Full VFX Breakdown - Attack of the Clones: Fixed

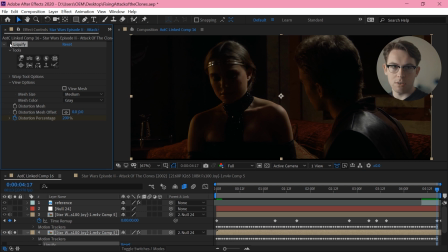So before, she's not speaking at all. Now she's about to speak. It's, you know, just a hacky way of achieving it. You can't push this too far, but definitely just gives the implication that we're going into that next shot.
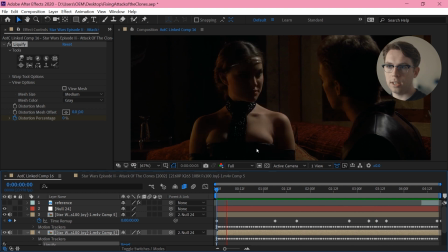So all together, they just sort of shift awkwardly, and Padme starts the next line of dialogue.
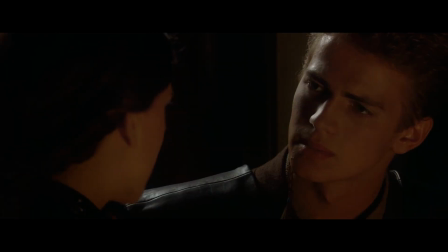So that's a bit of fun.
I can't.
Shot 17.
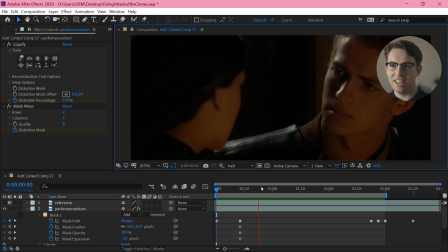I'm taking that same idea and pushing it too far.
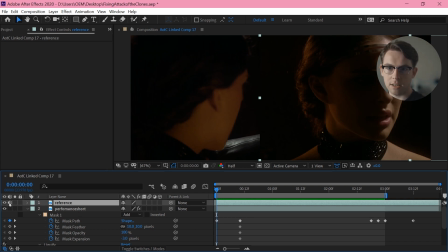I'm removing this shot and replacing it with this shot and keeping the audio.
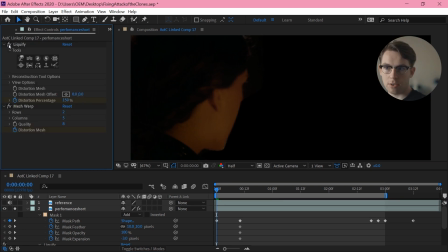So I'm doing a liquefy to sort of move her mouth into the open position, so match the face like that, and then
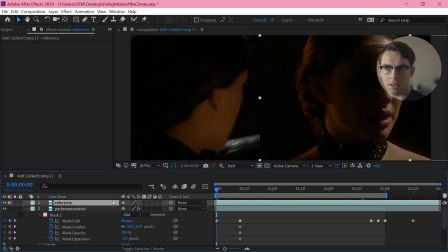moving the percentage in time with the dialogue, which again I have visual reference of. I just match up the sort of mouth movement as best I can with that.
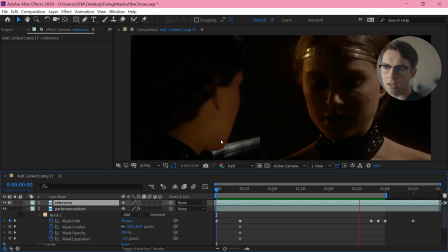I'm removing this little shaking head bit, but you know, the dialogue of when she's moving her mouth is matched up. And I've actually matched it up for longer than I need. And then I want to actually cut from this into this
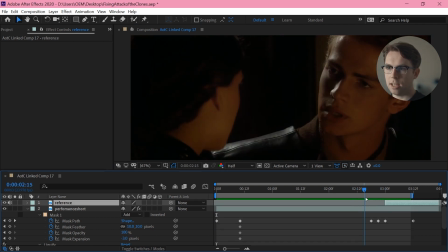at like this point, right? I want to cut from here into here without any liquefying or anything. You know, it's going to look very jarring, like it doesn't belong at all, but I want to sort of smooth it out so it looks like it maybe kind of belongs.
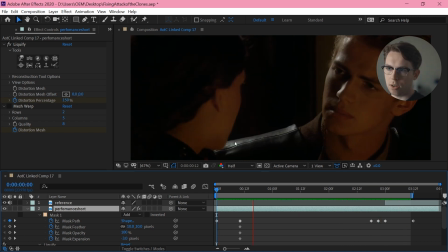So I start with the liquefy so that her mouth is at least doing the right thing,
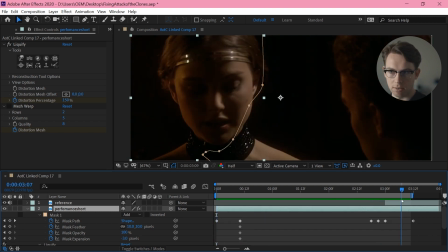and that's matched further down so I could figure out where I actually wanted to do that cut within this comp.
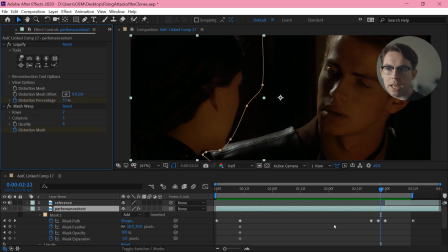And then I'm doing a mesh warp, and this is pretty rough, but basically I've subdivided it until I get this line going down her face here, and then I can sort of just slightly give it a bit of like a look of 3D rotation.
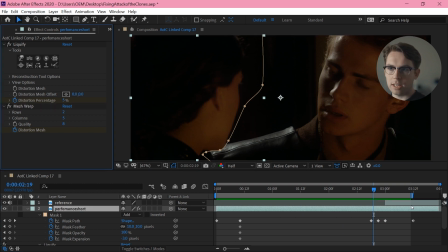So all of that together gives me that, which, you know, is a bit rough, but it definitely allows me to do that cut. Whereas if I have no effects on this layer, it's just going to cut out of that, bang, and it looks,
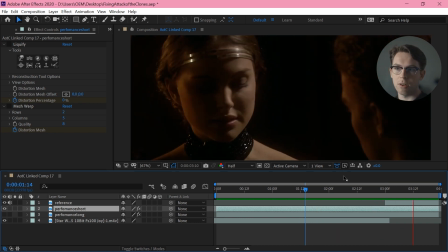you know, very jarring because there's no indication that she's starting to turn her head,
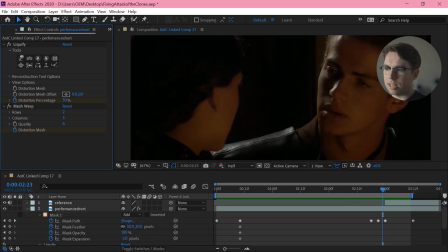and then all of a sudden she's turning her head. So the downside is I have this one frame here which looks a little weird, but the upside is that transition is pretty forgivable.
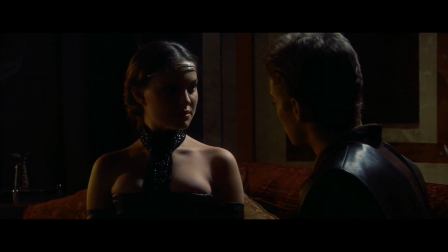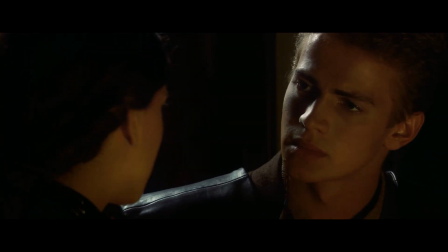I can't. We can't. It's just not possible.
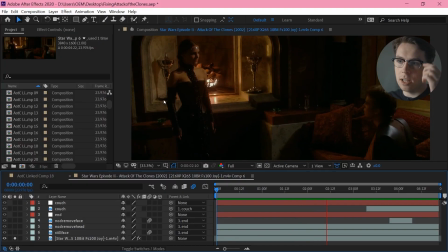So, shot 18. Padme says her line, and Anakin stands up and says some bullshit. So, obviously I just want to remove this line.
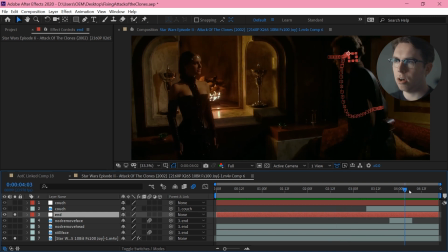So, as always, I just start with a motion track of his face, the general movement of his head there.
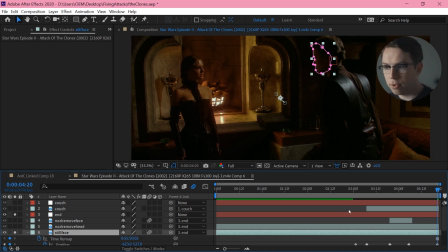And I stick on a still frame that I have grabbed from the very end, which is interesting.
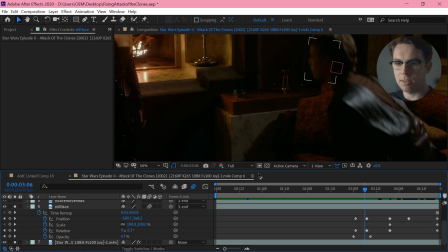And I'm just fading that on while he's sort of standing up here. There's enough motion blur to kind of cover up my crimes. I've turned this layer to have motion blur on, so you know,
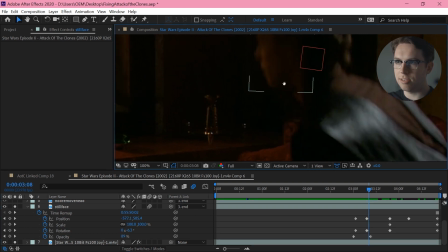you're gonna have a hard time telling that there's actually a blend happening here.
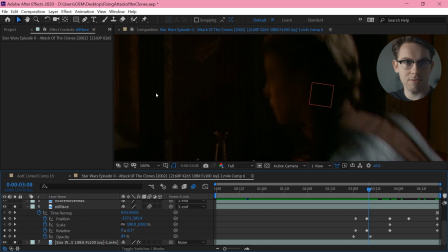You know, it just looks like a motion blurred face.
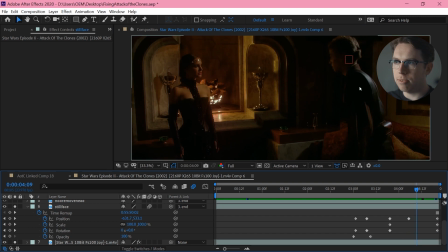And then my track information, while it was okay, he sort of moves his head around quite a bit while he's speaking, so I have had to do just a little bit of tweaking to get it to not sort of be too obviously him talking.
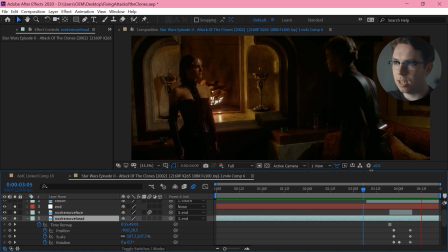And to help remove all of that nodding, I've added a couple more layers of freeze framed heads.